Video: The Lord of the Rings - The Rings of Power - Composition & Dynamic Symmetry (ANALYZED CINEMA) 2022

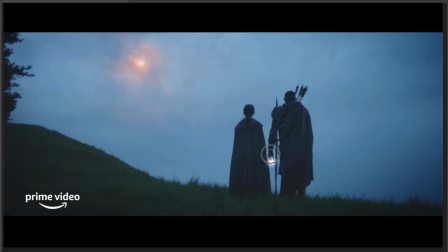4:09 And when you have silhouetted shapes like this, it's nice to have an aspect of view so we can see his arm there.
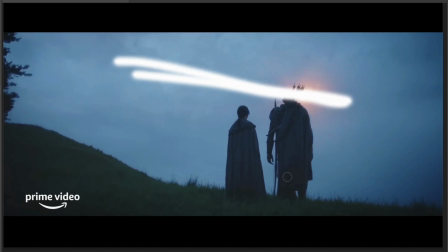4:15 And then the fireball shoots down in a diagonal. You'll see a lot of center compositions.
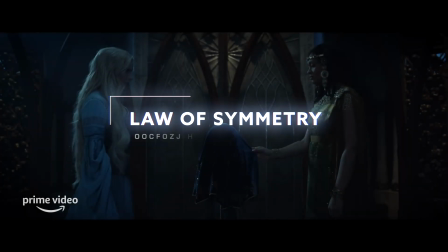4:19 A lot of people that like the rule of thirds, they were taught to get things out of the center, which is not really correct for any perfectly balanced composition.
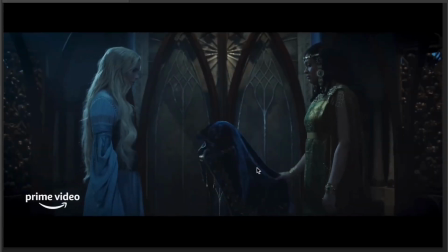4:28 You can see a lot of professionals using the center and they're balancing it from the vertical center line here.
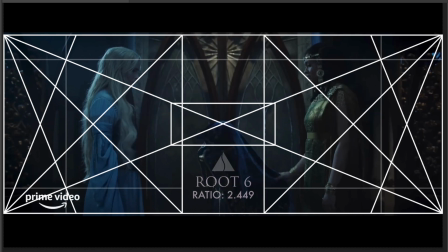4:33 It's like a teeter-totter. It's the fulcrum is the center and then you balance from left to right. You don't just place something on the right side and forget about all this negative space here.
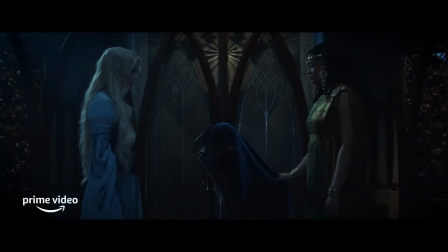4:42 You got to balance the image. So that's what they're doing here. You got the center and then the characters are balanced from left to right.
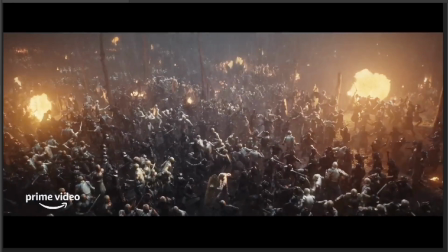4:48 Same with this one. Balanced from left to right. Nice aerial perspective in this. So if you're liking this kind of stuff, there's links in the description below.
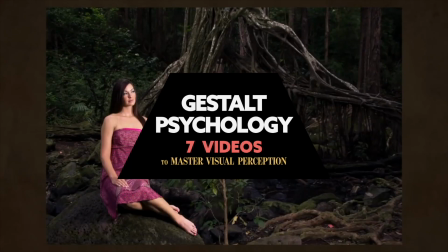4:54 You can check out the things that I make for artists. tips to help them surpass their plateaus and reach their master level.
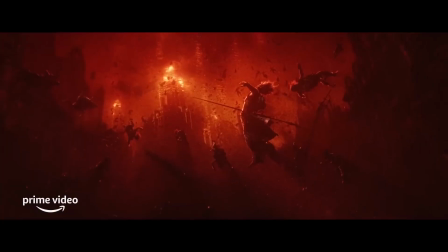4:59 So if you have time, check those out. This is a cool shot right here with the silhouetted shapes of these characters.
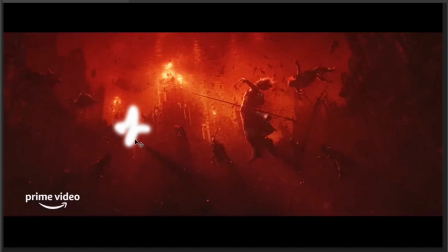5:06 They're spread out and creating an aspect of view, so we can see that their bodies are kind of flailing in the air or whatever that is.
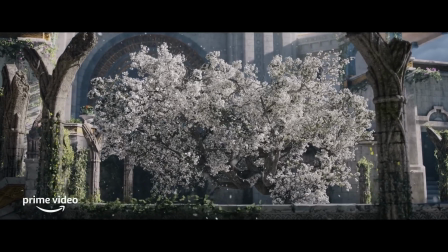5:13 Kind of looks like they're underwater too. Anytime you have these particles in the air, they have the chance to create aerial perspective and reduce the contrast of the scene.
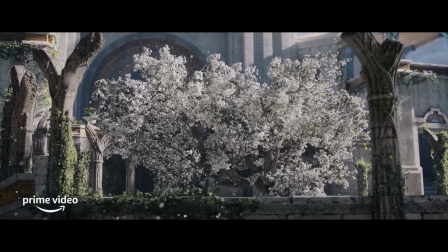5:21 So like these closer ones here, how they reduce the contrast of the background here.
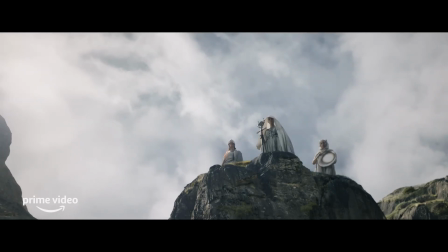5:25 Interesting shot here from a low position and shooting upwards, and we'll take a look at their balance. Balance from right to left.
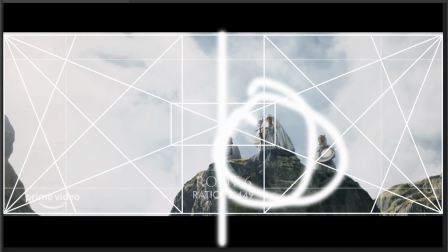5:32 We have them just to the right of this vertical center line and their gazes coming this way, so it helps the balance.
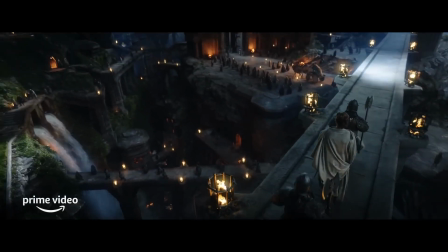5:38 It's a nice shot right here. We've got that diagonal in the background, and at one point it parallels this Baroque diagonal.
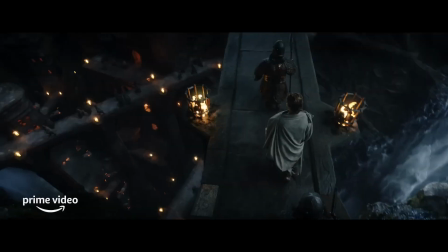5:44 You can see how it's moving to parallel it, and then it keeps moving. The camera's moving around.
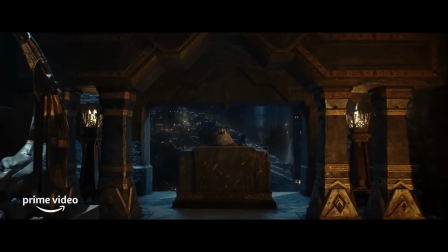5:49 So even paralleling this reciprocal diagonal here. There's a nice centered shot with aerial perspective in the distance and nice balance from left to right.
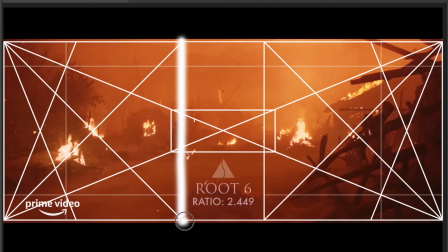5:58 Same with this one, nice aerial perspective, and they've got them on the right side of that square right there. Aspect of view, you can clearly see that it's a person walking.
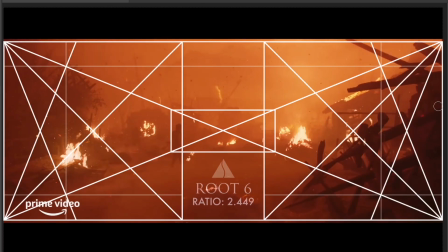6:05 Got diagonals on the right side here. It's like this upper part is paralleling the Baroque diagonal.
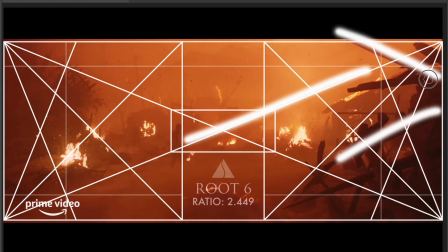6:10 Another diagonal up here seems to be paralleling the sinister diagonal.
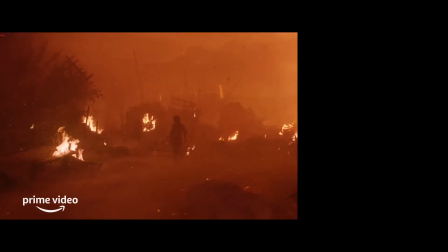6:14 So if we take this right side of that out, if you cover it with your hand, we've got a very cool image, but still this adds a lot of interest because of those diagonals.
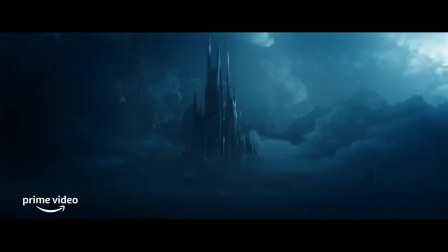6:22 So another centered shot, nice aerial perspective. The lighting changes from left to right.
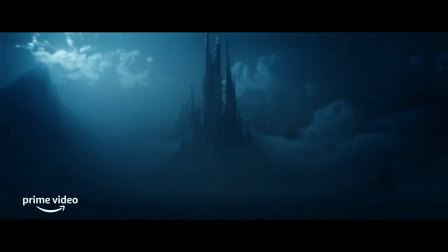6:27 That's a cool concept there. You can see it on the left side and then it changes to the right. More diagonals.
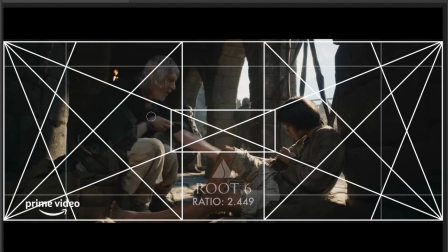6:32 The way he's posed, his body's creating a diagonal and then his arms coming down to meet his leg.
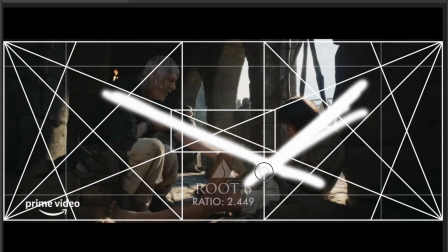6:37 They're all working those diagonals here. This one's on that Baroque reciprocal diagonal, and then this is on the sinister diagonal here, and they're balancing from left to right.
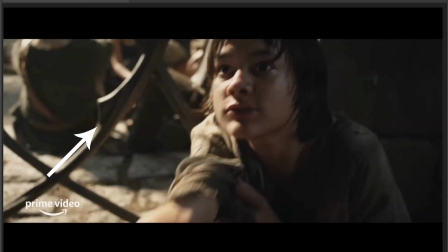6:46 Another diagonal coming up on this way, the left side here. It's on the 45-degree angle of the square.
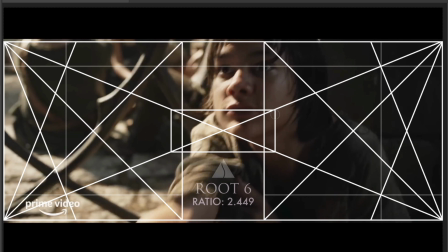6:51 So this grid is specially made. You can, if you have all these grids, you can create your own type of grid that suits your needs, but this one was created for cinematography. It's got the phi measurements here, measured from the edges. It's got the rebated square with the 45-degree angles right here, and then it's got the root 6 dynamic symmetry diagonals here, and then the major diagonals.
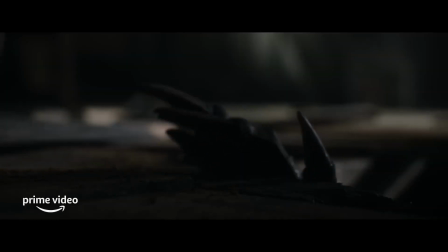7:10 So this one's great for cinematography and analyzing cinematography. Centered composition, look at this diagonal coming in.
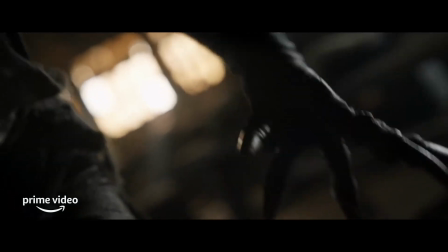7:16 So they know how to work these diagonals to create a more dynamic scene.
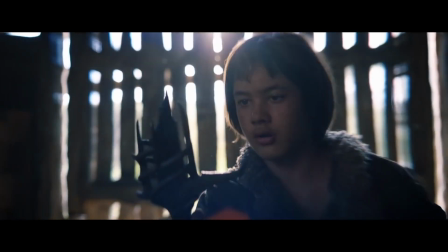7:21 Lens flare, very cool shot, how it just comes up, gets a little bit lower, and the light above catches the camera.
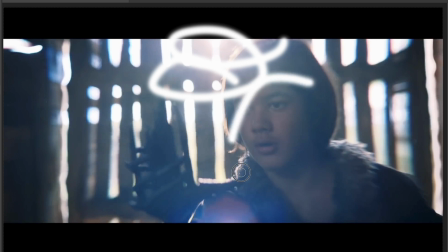7:27 We get that nice lens flare. Contrast is immediately reduced, and we get that depth.
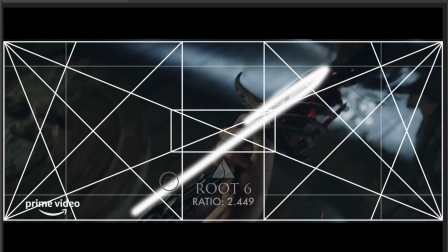7:32 This is on a diagonal, this sword coming up and paralleling the 45-degree angle of this square.
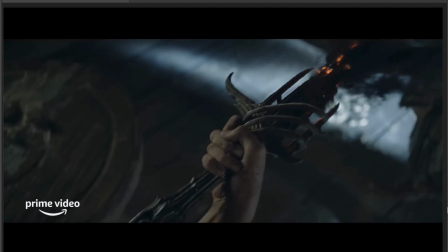7:38 Very cool shot with the sword kind of forming in his hand.
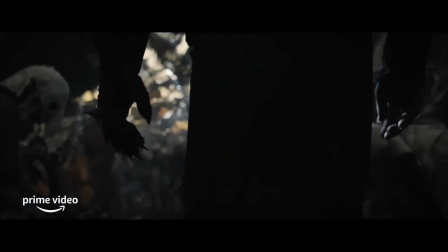7:45 Find the light, and the shadow will not find you. Together we can survive this!
This is another great shot. We've got it centered, and we've got that diagonal in the distance. We've got these diagonals coming up here, and then we've got the people in the foreground balanced with these torches.
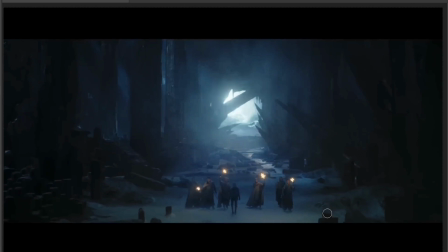8:03 Very cool. Also got the lens flare coming in from the distance, creating more depth. This series is going to be super visually stunning.
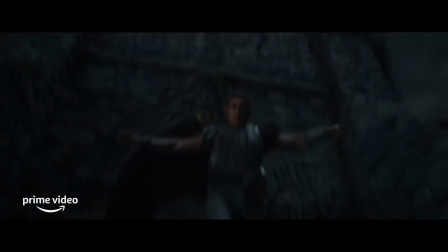8:11 I think this trailer is more stunning than the Game of Thrones one I did,
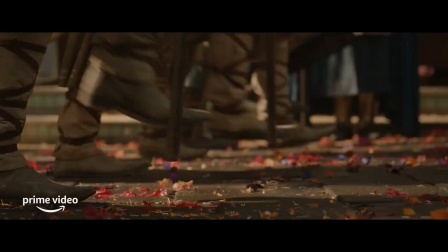8:15 the House of the Dragon, but they're two different movies and one seems to be more sci-fi than the other.
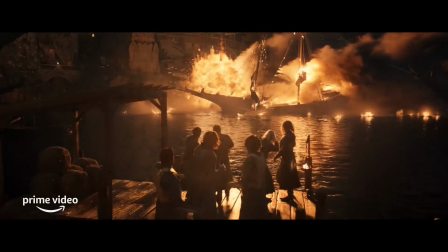8:21 So it's got two different styles, which is great. It's a cool shot with the explosion in the distance, aerial perspective, nice lighting, reflective water.
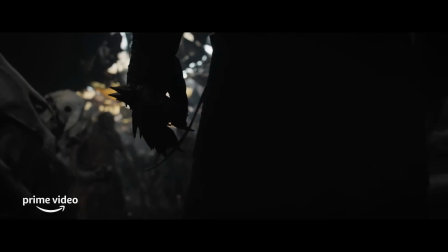8:29 It's going to have tons of great shots. Notice how they're filming low, kind of creating a mystery and just showing the hands, and that's an aspect of view.
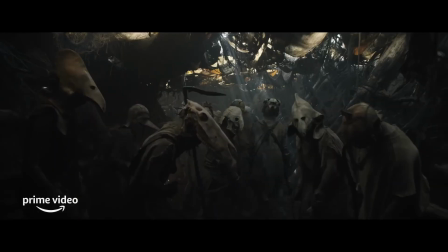8:36 We can tell that it's hands with very sharp claws. Even these masks and weapons are creating little diagonals within the scene.
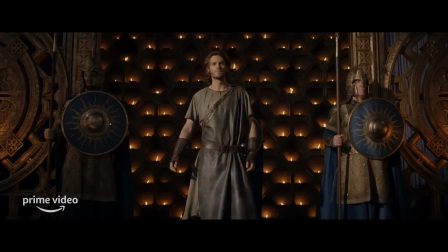8:44 Great repetition, centered composition, all this repetition in the background.
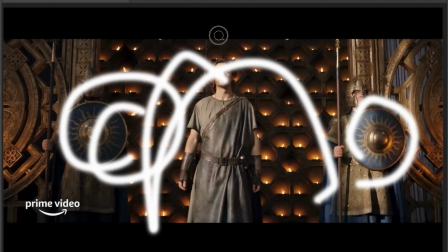8:48 We've got these repeating shapes here and here, and then the centered composition. Great shot.
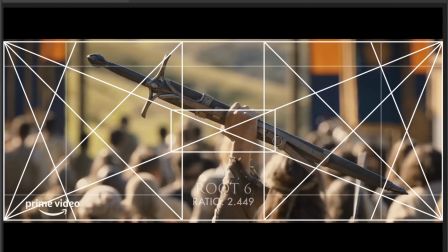8:53 This one definitely working with that sinister diagonal. Put the grid on, you can see it's definitely locking in and paralleling the grid there.
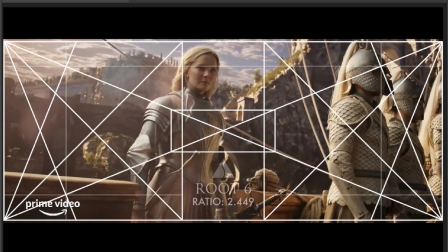8:59 Aerial perspective, lens flares, nice figure ground relationship. Got the diagonal of the rope. Even if it's a small diagonal like this rope, it all contributes to the composition.
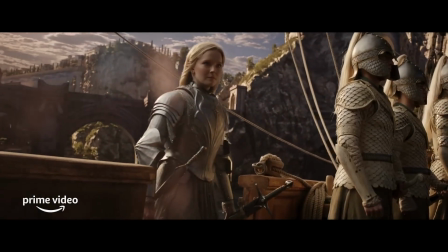9:09 You can take that off and just, if that rope wasn't there, it would still be a great shot, but it just adds something to the scene.
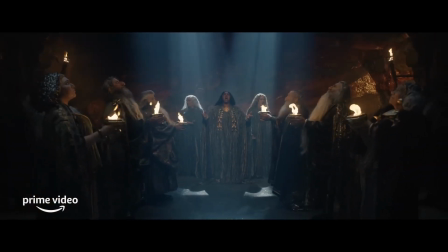9:15 Another center shot here, aerial perspective and repeating shapes. Separated shapes as well.
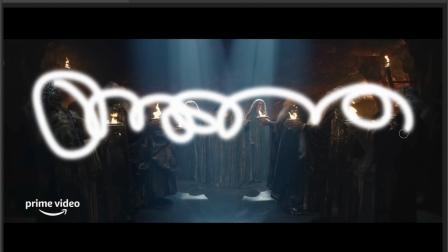9:20 Got everybody's heads clearly separated from each other as it goes around. Nice aerial perspective here, repeating shapes.
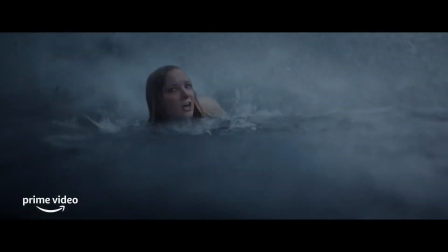9:26 This is a very cool shot. Person swimming in the water. Looks like they're trying to escape that big monster in the background.
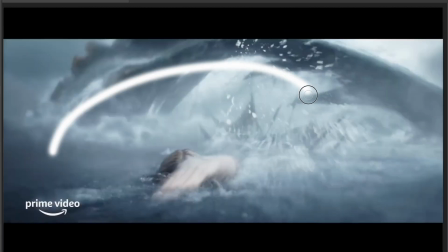9:32 Notice how it's curling around the person swimming. That's creating a nice little pocket of negative space.
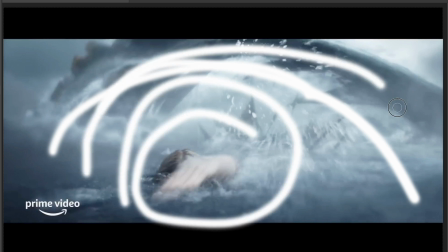9:38 So she's clearly defined, and then this is clearly defined as well. Nice figure-ground relationship there.
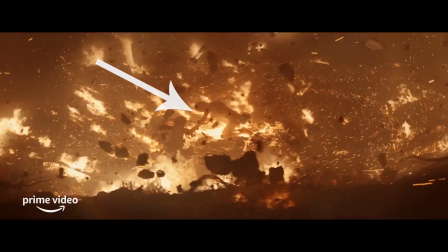9:43 Very cool shot. This is a great shot right here. Aspect of view, the limbs are spread. Aerial perspective, tons of little particles and silhouetted shapes flying around in the air.
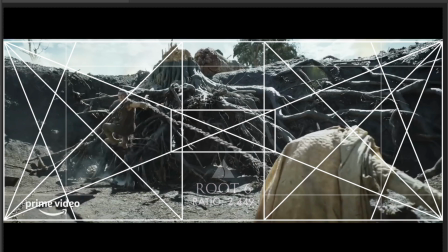9:53 Great shots. Even this chain right here is creating a diagonal. If we put the grid on, we can see how it's paralleling that sinister diagonal.
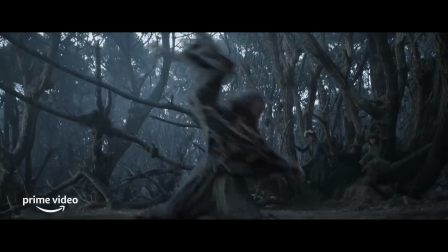10:00 Great shot there. Another great shot. Look at the diagonals in the background. You see them paralleling this sinister diagonal.
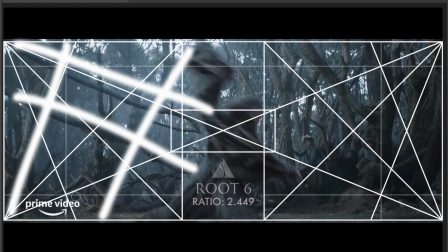10:06 These two. We've got this diagonal here. We've got this diagonal. And then this diagonal. Look how they're paralleling the diagonals of our grid.
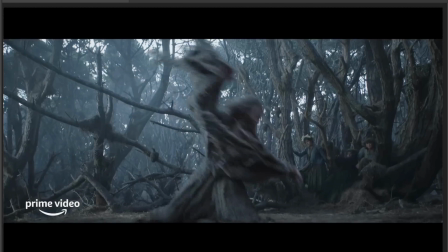10:12 This one's the 45-degree angles of that square. Very cool. Great shots. Very cool little creature with the aerial perspective on the left here.
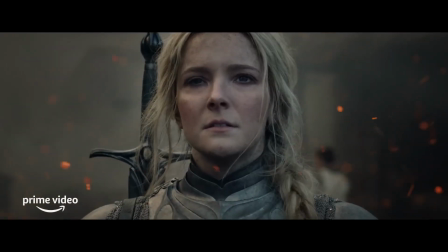10:20 Nice depth being created in that scene. More aerial perspective. Explosions. Epic adventures.
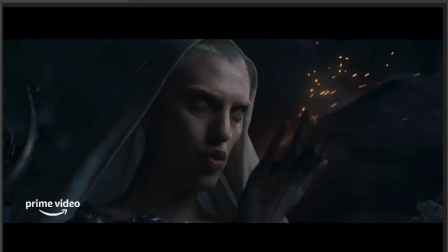10:26 All the particles in the air. Center composition. Very cool shot there. You can see how they're just to the left of that center line.
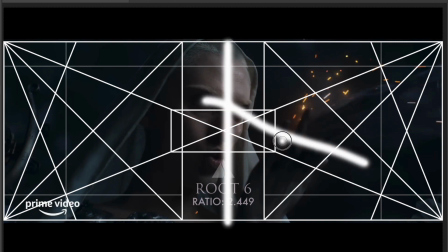10:32 And then their gazing direction is going to the right. And then all this interest here is also going to the right.
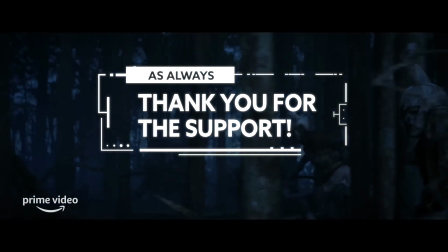10:37 But that's it for this one, you guys. I really appreciate the support and all the comments. And please leave a suggestion down below. Let me know if you like this kind of stuff. And if you want to see anybody else, let me know. All right. Take care, guys.